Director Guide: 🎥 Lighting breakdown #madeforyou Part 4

Hi, so this is the fourth and final part of the director's guide from treatment to delivery on the YouTube commercial made for you. We'll be going to more technical specifications and it's gonna be like a collaborative
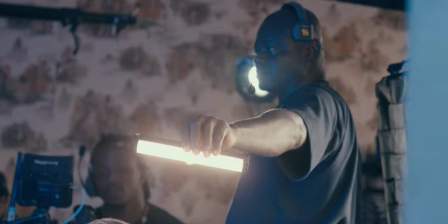approach myself and my gaffer who's gonna be like co-chairing in the
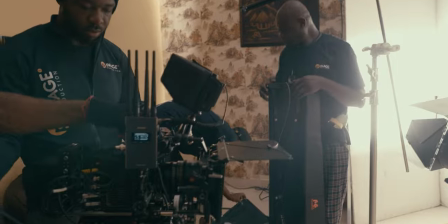technical specification on the exact fixtures and designs and levels
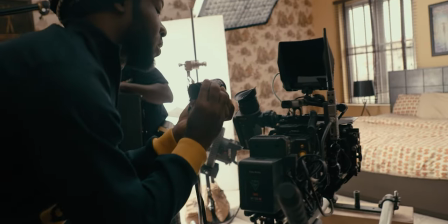and why we get like talk about the conversations and everything that led to the final output of
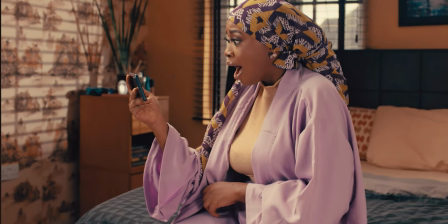the frame without further ado let's hit it this was about around 8 in the morning and this that you have here this that you have here was not actually the sun because we had like an overcast day so
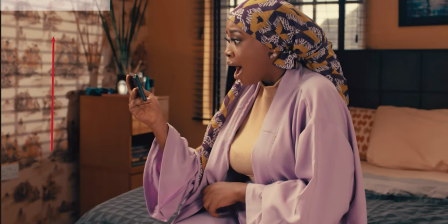we had to like use a interesting source which my gaffer collaborated details on that
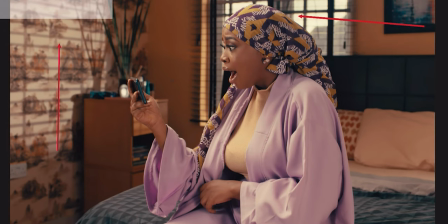that was actually pushing from behind her that was actually sending in to actually hit the wall and we had another key light that was coming in to create this wrap you get that was actually like lighting the whole of the face here and this was very useful to us because it gave us
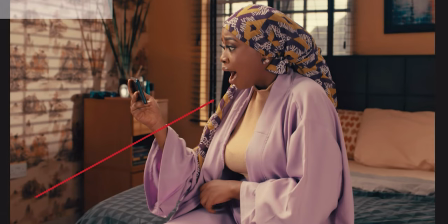like the entire big catch light and everything that was actually coming up to create a little bit of interest there was like a different sauce that we had here and that actually helped in giving texture to the hair and
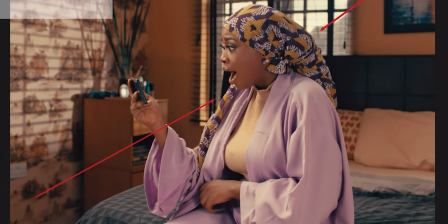bringing out the entire surface that was actually coming out we did had some extra feel that was if we actually get like that came from this side right to just like raise up the levels because we're working on beauty in the beauty space so that was levels we're supposed to like bring up it was not dramatic so usually our contrast ratio would have gone really more
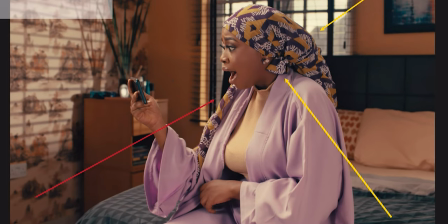darker like a three to one or like a four to one but that was not the case in this approach because most of it was like feel good, average people, no classiness. Actually, they would be classy. Just making it a lot more decent you get in the space of realism and relatability you get. So if you even look at the wardrobe, the art design, nothing over the top. These are not like the kind of people who would own a Tesla, but they're great average people, relatable people that could fit into this universe that we're creating hence the entire elements you get the
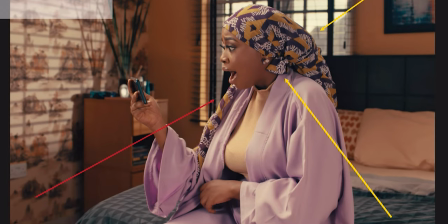color codes around them we had like the flesh tones around the wall we had like the purple that to contrast to make the character pop out of the entire space we had like the dark fabric which you can see on the bed which um helped
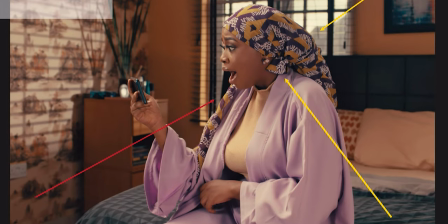to like if you look at the bed bit here that would enable us to be able to knock down where your eye interests go to when
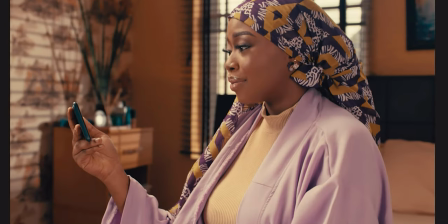your eyes see the frame so when you actually get to like see the move when it comes in there's like a pull out comes in and you like get
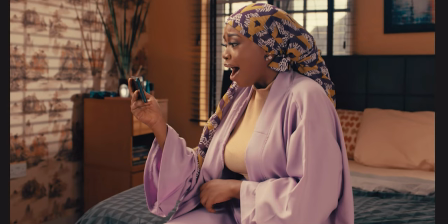all this reveal but your eyes still get like be stuck on the character with no power windows and all of this this was like some of the things we're hoping to achieve when we're creating this frame putting the person a very contemporary relatable modern world that we could also relate to and this is where my gaffer will now tell the exact fixtures and most of the behind the scenes that you will see over to him. Hello my name is Amol Taya I'm a gaffer this is the setup.
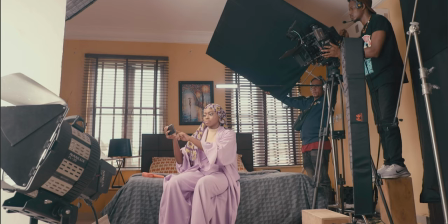As you can see the room is a high-leash room already so I need a strong key to come into this room so first thing I do is I bring in my V flats with the 1.2 Nalox to create a strong source inside the room already and so with that and I
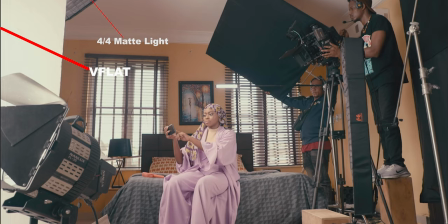do a 4x4 mass lights and to create a hedge for her we separate her away from the wall and as you can see there's a floppy here the floppy is trying to cover the escape bounce as it's bouncing on the silly which the best boy is holding behind the best boy as you can see there's a
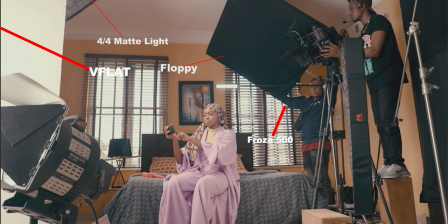frozen 500 behind him with the 36 degree lens in front of it that is what and simulates the gobo that you can see in the mainframe.